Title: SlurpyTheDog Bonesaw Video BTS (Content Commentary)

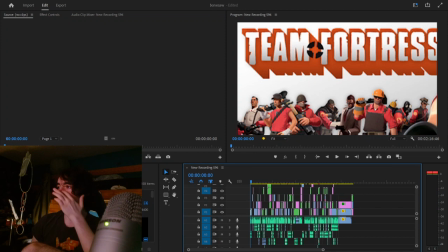434s
Just you know this was an absolutely completely wild crazy video So I'm just gonna go through it bit by bit this beginning part was obviously one of the first things to do and um you know
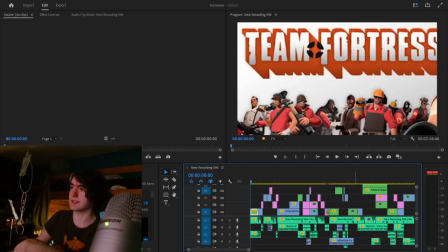447s
i i do have to actually get into the commentary like tf2 is one of the games of all time
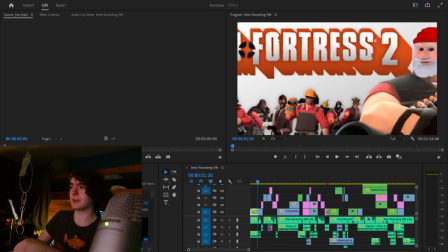453s
so this was like the first joke i made the first edit i did and immediately i'm like should i be doing this because one of the things i like to do in my videos is i don't like to discriminate with what kind of memes and jokes i put in the videos i will sometimes even go out of my way to use memes that haven't really been it for a while
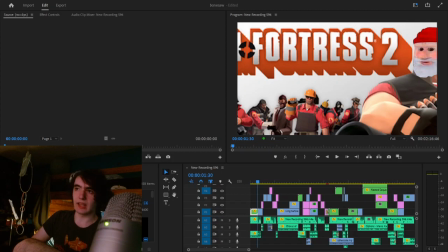472s
like I won't go back to like bad like Brian unless I'm doing it like ironically but like I'll use stuff from 2018 and immediately I'm like this is the first impression should I have done this and I just kind of said
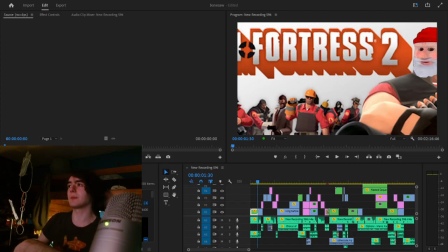486s
fudge it um you know because I wanted to have this like little small sweep but I wanted to put that thing in there's no sound here there's no like little like little indicator of it it's just kind of a small visual gag if you notice it is the gnome and then another thing
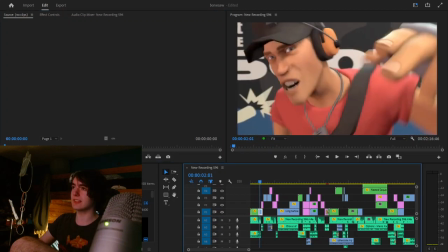502s
you'll see kind of starting with the scout like this scout didn't need to be here with the what does it have oh um that thing i wanted to specifically because i know i overread my videos but i also want there to be some sort of through line so that it's not just complete
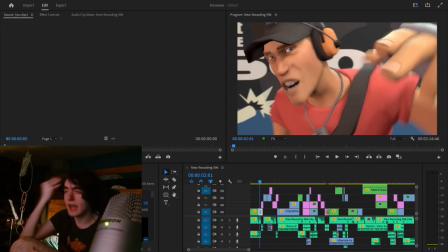519s
just random images over random text that you kind of have to follow i like there to be a small amount of a through line so whenever I could I put um stuff from tf2 or footage from tf2 stuff just to kind of drive the tf2 theme home and that's kind of what I
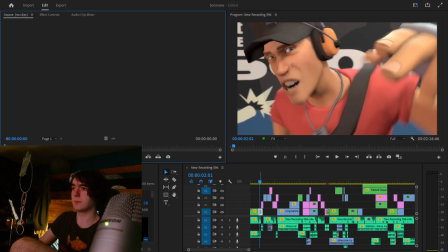537s
started doing here with the scout but it gets more poignant later
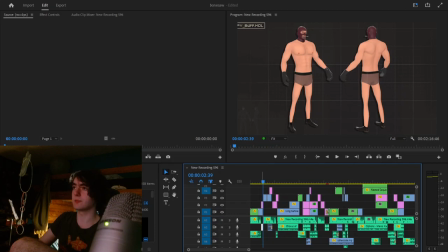542s
so I think what I searched for that one was just like buff spy and you'll see this like I'm not doing that much editing until now this one is like it comes in from off screen and it's shrinking like that's two
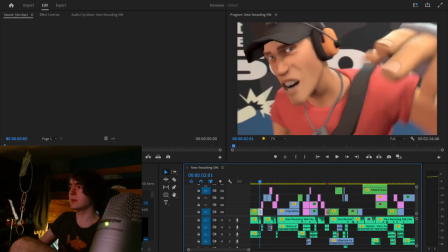555s
things and and like when i do a slide it's not just a motion i have to tweak it so that it like kind of slides in and comes to a stop i do this with like every slide i've gotten so used to it now but it's still like an extra thing i have to do i say have to but i'm i'm clearly overworking myself
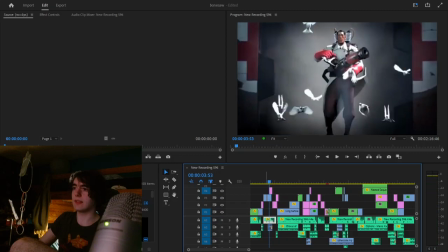574s
and that there was like i wanted to speed it up you know it gets unblurred speeds up it's just the normal heavenly choir i didn't want to put in straight up like um medic which has its own heavenly choir i thought
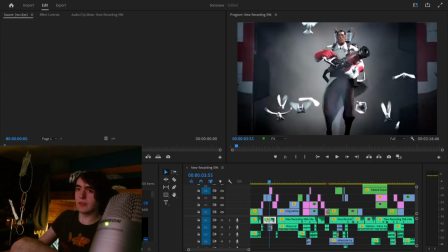590s
about that i think at the beginning but i was just like eh had the the old kind of classic you know that sound effect is just was just kind of classic enough for me to be fine with using it and